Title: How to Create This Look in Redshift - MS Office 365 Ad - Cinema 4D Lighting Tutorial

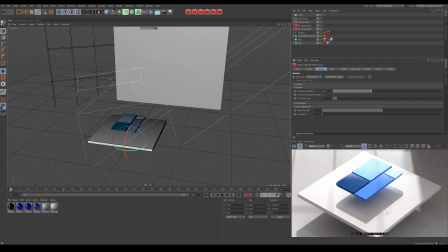982s
All that's left to do now is to add some extra visual interest in the shadow. And the way we're going to be doing that is by importing a few stock free OBJs of plants.
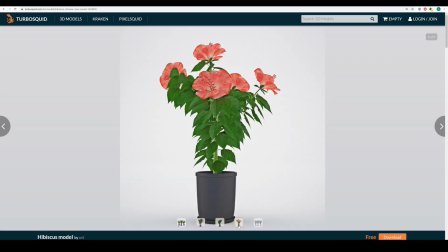991s
So if we come here, I found these on TurboSquid. I probably should have used the content browser in Cinema 4D, but I didn't have it installed.
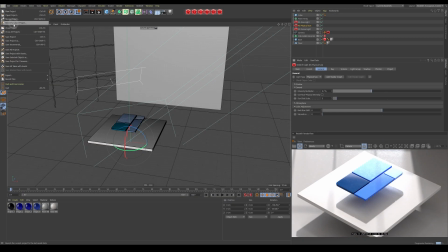999s
So I just downloaded this model here, so which I'm going to open now, which I'll merge into the project. OBJ, hibiscus. Okay. If that's load in.
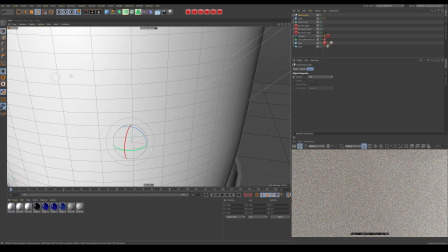1015s
There we go, and it's huge.
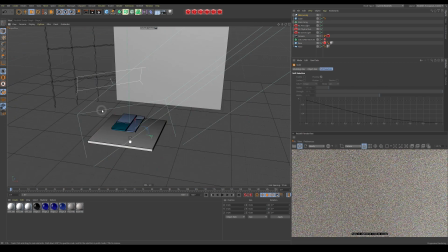1017s
But what we're going to do is we're just going to scale the whole thing down to a realistic size.
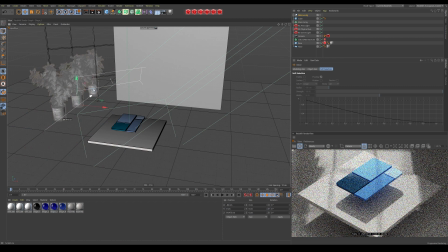1027s
And I'm just going to move the objects back here. Rotate them around. As you can see, they're already casting shadows. Could probably go individual.
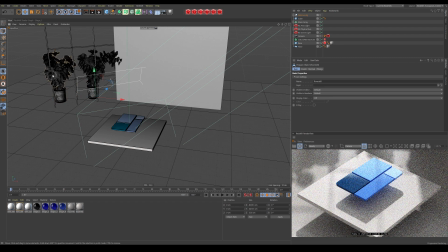1043s
Oh, we don't even need these plant plot bases. Just move some of these. That's quite nice. That's quite nice. And then do the same with this thing.
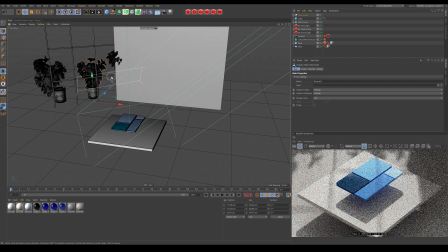1067s
Drop it down a bit. Maybe slide it over to the side. Bring it up. There we go. So as you can see, we're still not quite right.
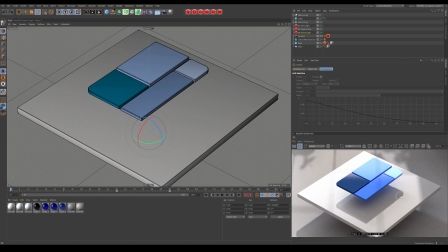1080s
It's still a bit dark and dingy around here in the shadows. And I think that's because I need to rotate my dome light a bit more.
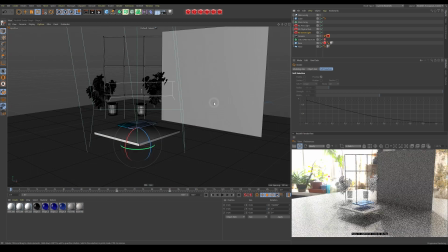1087s
So if we just come out and have a look, because there's 2 windows here.
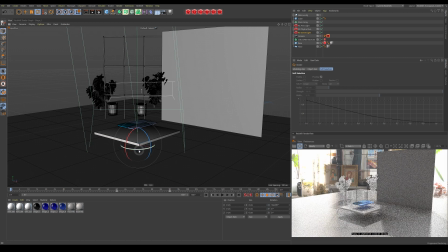1094s
If I just rotate my dome light like so,
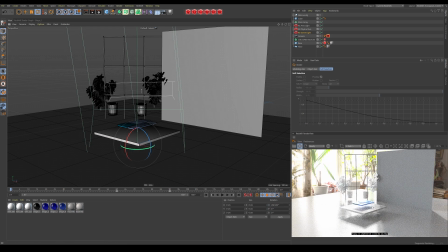1101s
and use this window, then this window is also lighting up here a bit more. We come back in now.
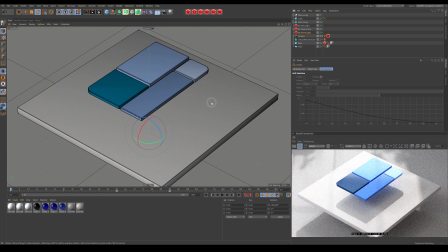1109s
There we go, we've got a much nicer result. So that's it really, it's just 3 lights. A dome light with a HDRI that looks like the environment you want it to be in. A physical sun for the harsh shadows. Then an area light just to boost the areas you feel need a bit more oomph.
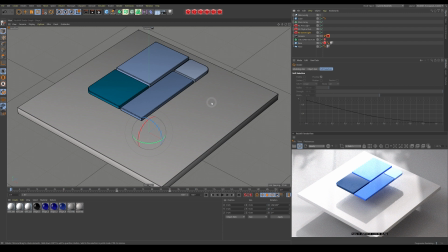1125s
And then just some basic models to add some visual interest into the shadows. Now let's just take a quick look at the materials for those that are interested.
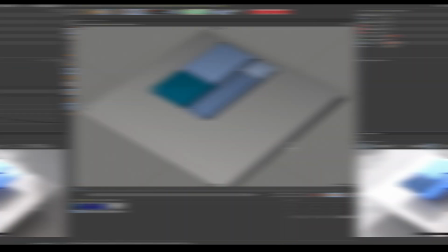1132s
This tutorial's already gone on way longer than I expected. So all the textures in this scene are pretty much identical.
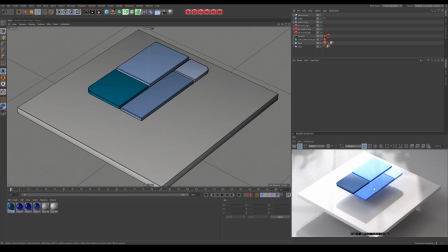1137s
All I've gone and done is just alter the color slightly for each one. So they're just variations of the same texture. So I'll just go through this dark blue, which is the one I started with. And that should explain how all the others work. And these are just recolors of this dark blue texture or material. So if I open it up to take a look.
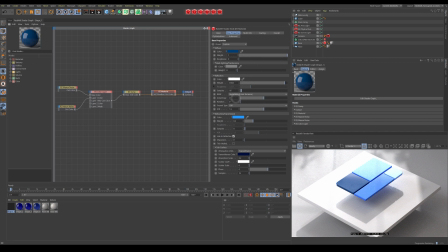1158s
Now it's just a standard glossy material with some roughness, which is driven by a noise, maximum noise, which I'll show you in a minute, with a bit of refraction, not too much, and some subsurface scattering,
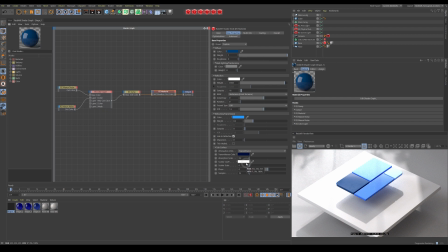1172s
but in the absorption, not the scatter, because I just wanted it to be let light through but absorb not all of it. That makes sense. Most materials work like this in the real world, so it kind of adds a bit to the realism.
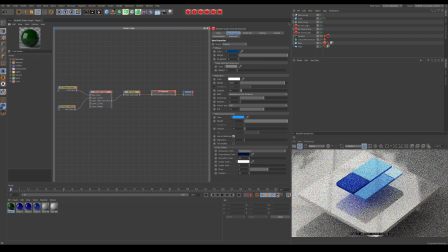1184s
If you can see, if I turn this up all the way, you can see the lights coming through, but we don't.
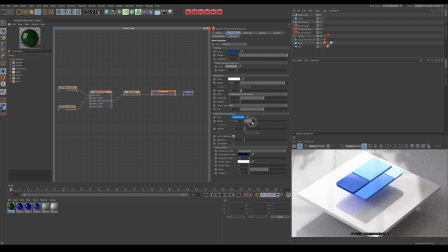1191s
I just wanted it to come through slightly. I'll just put it onto 0.2. Now, I think that's the only... Yeah, I've got no coating or anything else. There's no bump maps or anything. The only thing really about it that makes it slightly more interesting is the roughness,
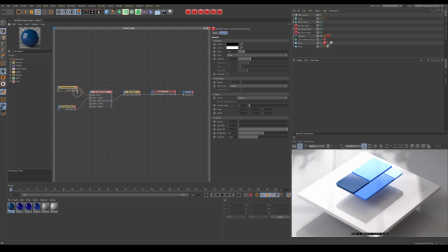1209s
the reflective roughness, which I've driven by these two noises. The first one's this epoxo noise. I'll show you what it looks like this, where I've just modified the scale, reduced the scale a bit, with just the brightness and contrast.